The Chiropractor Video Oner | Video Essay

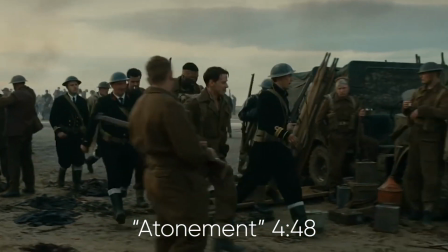[0:00]
The subject of today's video is the one-er. The one-er is basically a nickname for a long continuous take, or a seemingly unbroken shot in film.
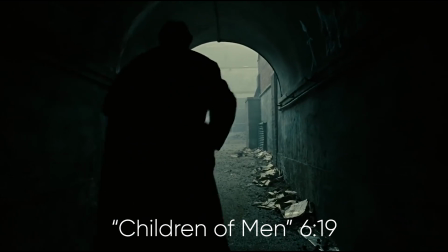[0:07]
There is no greater shot in cinema than the long take, because, let's face it, the longer the shot, the better the film.
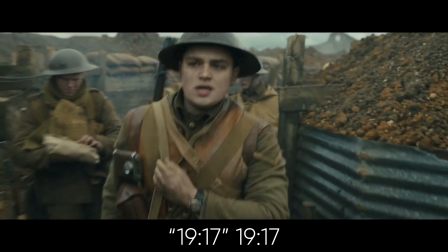[0:14]
Lately, there has been a pissing contest for which filmmaker can get the longest take, because they want to end up on WatchMojo's top 10 one-shot compilation.
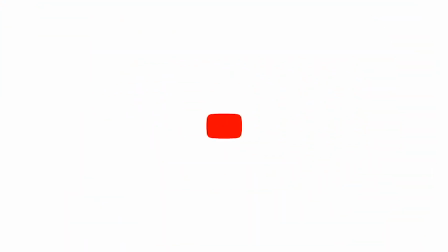[0:22]
But there has been enough coverage of one-ers in cinema, so let's take a look at the genius use of the one-er on YouTube.
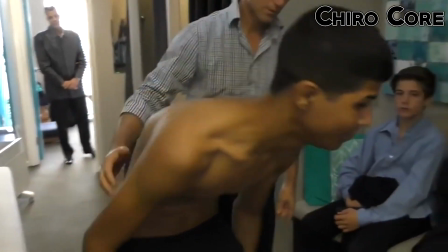[0:29]
Today we'll be taking a look at the chiropractor video one-er. If you aren't familiar with chiropracting videos, they usually involve someone cracking someone's back to hopefully relieve their pain.
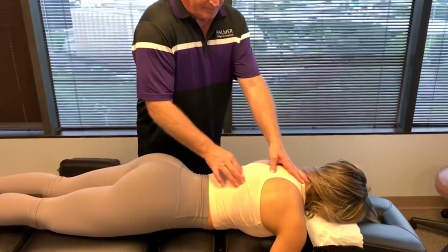[0:39]
Truthfully, chiropractor videos aren't that flashy nor that long. Most are below 4 minutes, don't have any crazy camera movements, and are just long enough to cover a whole scene.
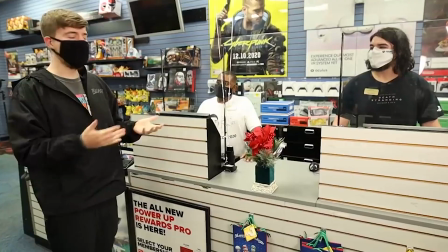[0:48]
While other directors on YouTube have an informal sporadic technique, for instance MrBeast,
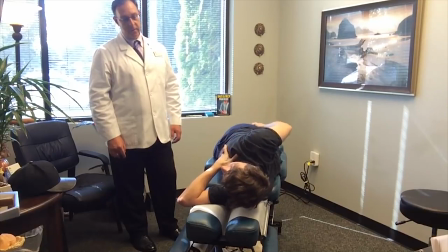[0:52]
the thing that defines a chiropractor video one-er is that it's supposed to not draw attention to itself.
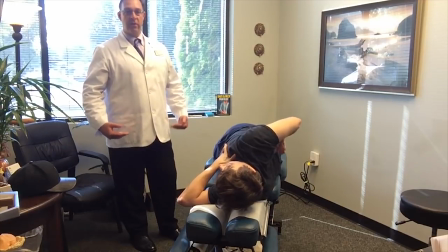[0:57]
Now, I'm going to cut down these clips for this video, but I'll put the full videos in the description if you want to check them out.
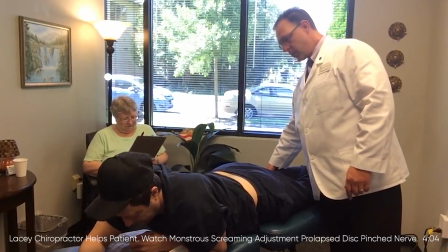[1:04]
First off, a shot from Lacey Chiropractor helps patient watch monstrous screaming adjustment prolapse disc pinched nerve.
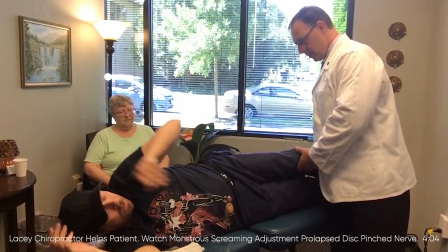[1:10]
This is a single unbroken 4 minute and 4 second long take.
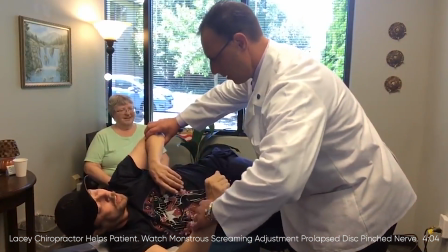[1:14]
The amazing thing about this shot is that it remains completely still so we can focus on the man screaming in pain as his mother watches in the corner.
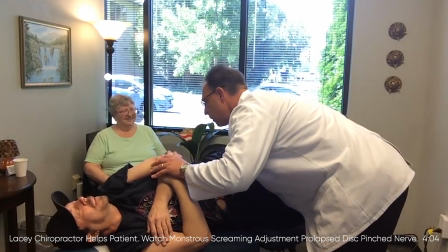[1:22]
It's really simple and elegant and probably saved a lot of time on set. Also, it really works in the scene because it adds suspense to the lower back adjustment.
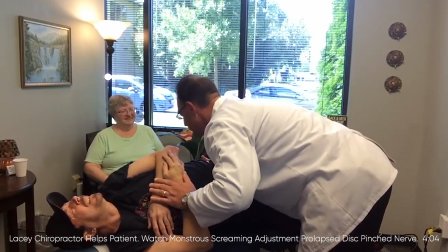[1:30]
And no matter how many times I watch it, I still forget the exact timing, so it's always funny when this happens.
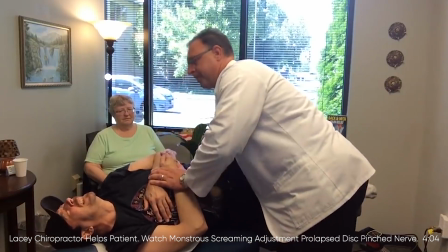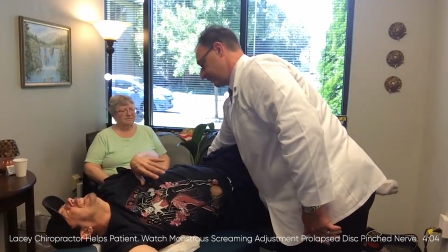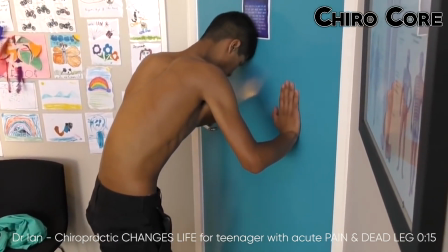[1:49]
Next up is a shot from Dr. Ian Chiropractic Changes Life for Teenager with Acute Pain and Dead Leg.
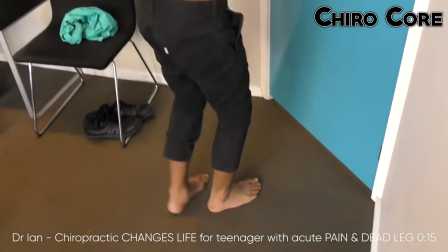[1:54]
This time it's handheld, but notice how the camera never moves unmotivated, it always follows a motion or an action.
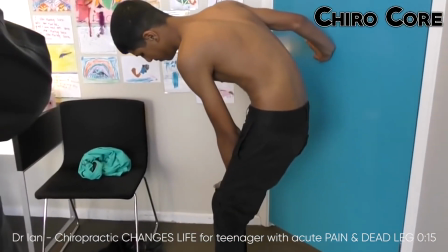[1:59]
The scene is fantastic, because you really get the sense that the scene is unfolding in front of your eyes, instead of just actors hitting their marks.
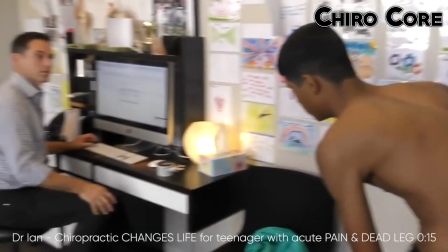[2:06]
The actor's movement is silky smooth, and the shot goes from favoring one character to favoring another.
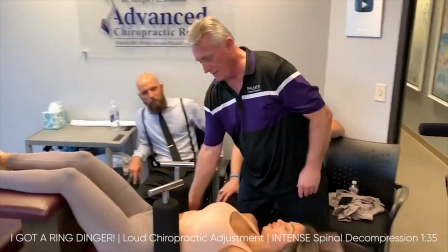[2:12] Well that's great.
This is I Got a Ring Dinger, Loud Chiropractic Adjustment, Intense Spinal Decompression.
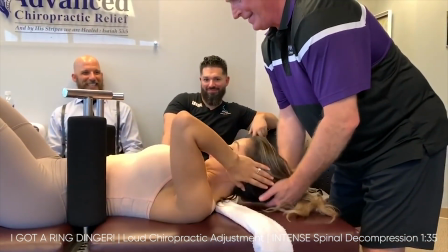[2:17]
The great part about this one is how restrained it is. The cameraman barely moves, and by using a hot actor, director Gregory Johnson can keep the pacing snappy.
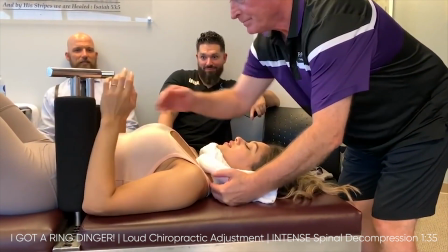[2:26]
One of the reasons why you forget how long this shot is, is because the background keeps shifting and you're always looking at something new
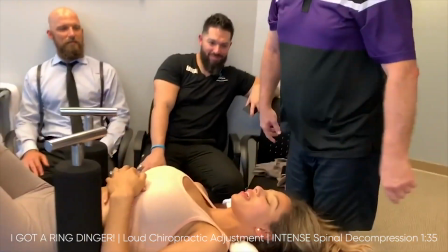[2:33]
next up dr.
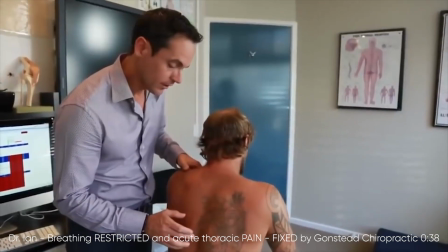[2:39]
Ian breathing restricted and acute thyaract by erasic how
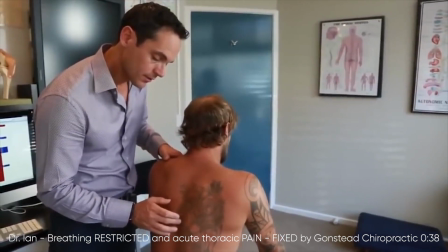[2:44]
do I say that word erasic thoracic next up dr.
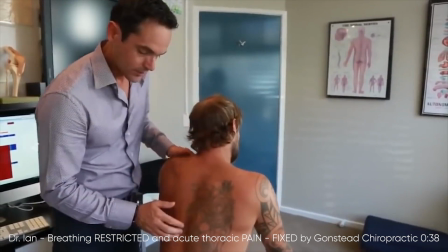[2:49]
Ian breathing restricted in acute thoracic pain fixed by Gonstead chiropractic one of the hallmarks of a
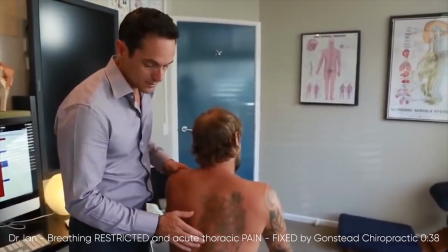[2:55]
chiropractor video is how almost all the special effects are done on the master and this one does not hold back I'll tell you.
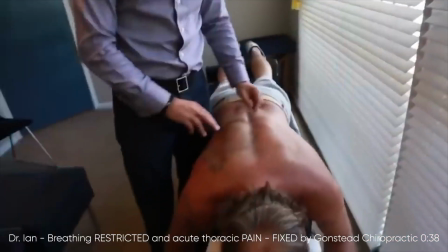[3:01]
Posters, windows, doors, lighting, shoes, and you know, two channels of massively guarded muscles.
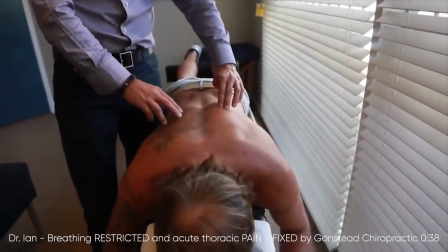[3:07]
Good stuff.
They just got these two big channels of massively guarded muscles.
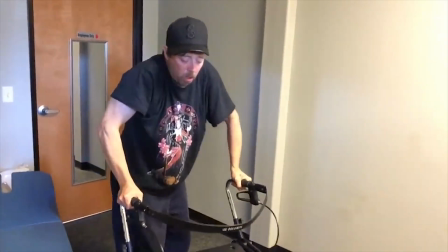[3:12]
Now I want to emphasize, the chiropractor videos did not create this type of shot. In fact, it's a pretty common choice on YouTube.
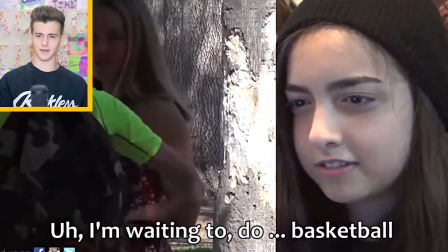[3:19]
But really, beginning with Twitch highlights and reaction videos, the Warner became a calling card for YouTube directors.
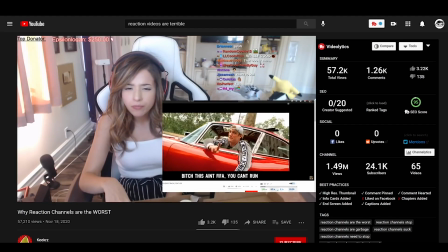[3:24]
Audiences noticed it, YouTube critics and simps got raging hard-ons for it. For the last five years, it's been game of one upmanship.
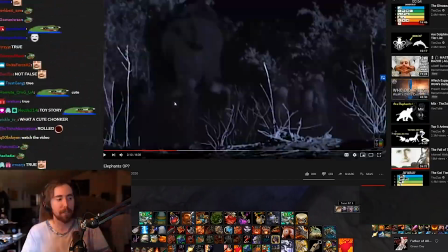[3:31]
Yours is 15 minutes, well my reaction is 50 minutes. Now I'm not saying these types of videos are bad, they're fun as hell, but the Chiropractor Video Runner is just more robust.
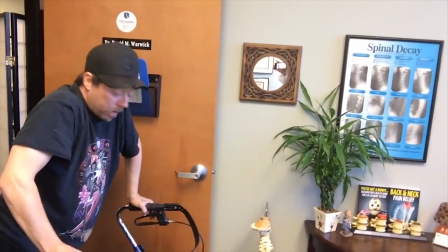[3:41]
It isn't over the top, it just works. It gets the job done. It doesn't call attention to itself.
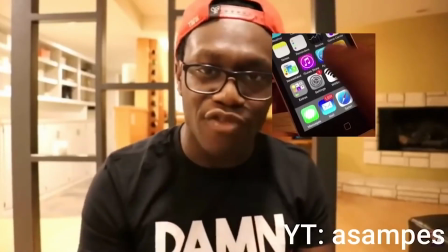[3:46]
It's interesting to watch. Now it's split. You have one branch of YouTube that is trying to go faster and more chaotic.
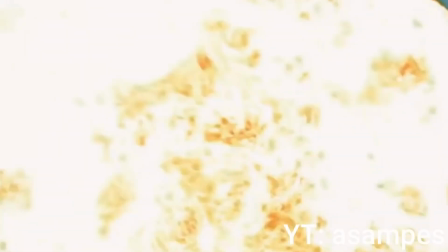[3:55] Mixed-race couple?
And then another that is seemingly doing the opposite on purpose.
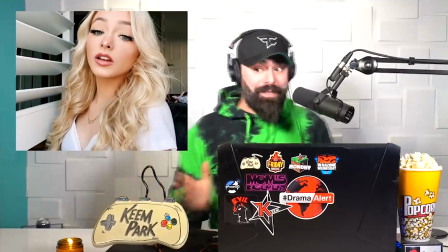[4:02]
There are some people still in the middle, like Keemstar, who mind the long take for dramatic purposes.
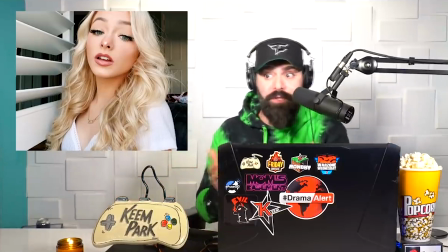[4:07]
But even Keem isn't trying to be invisible.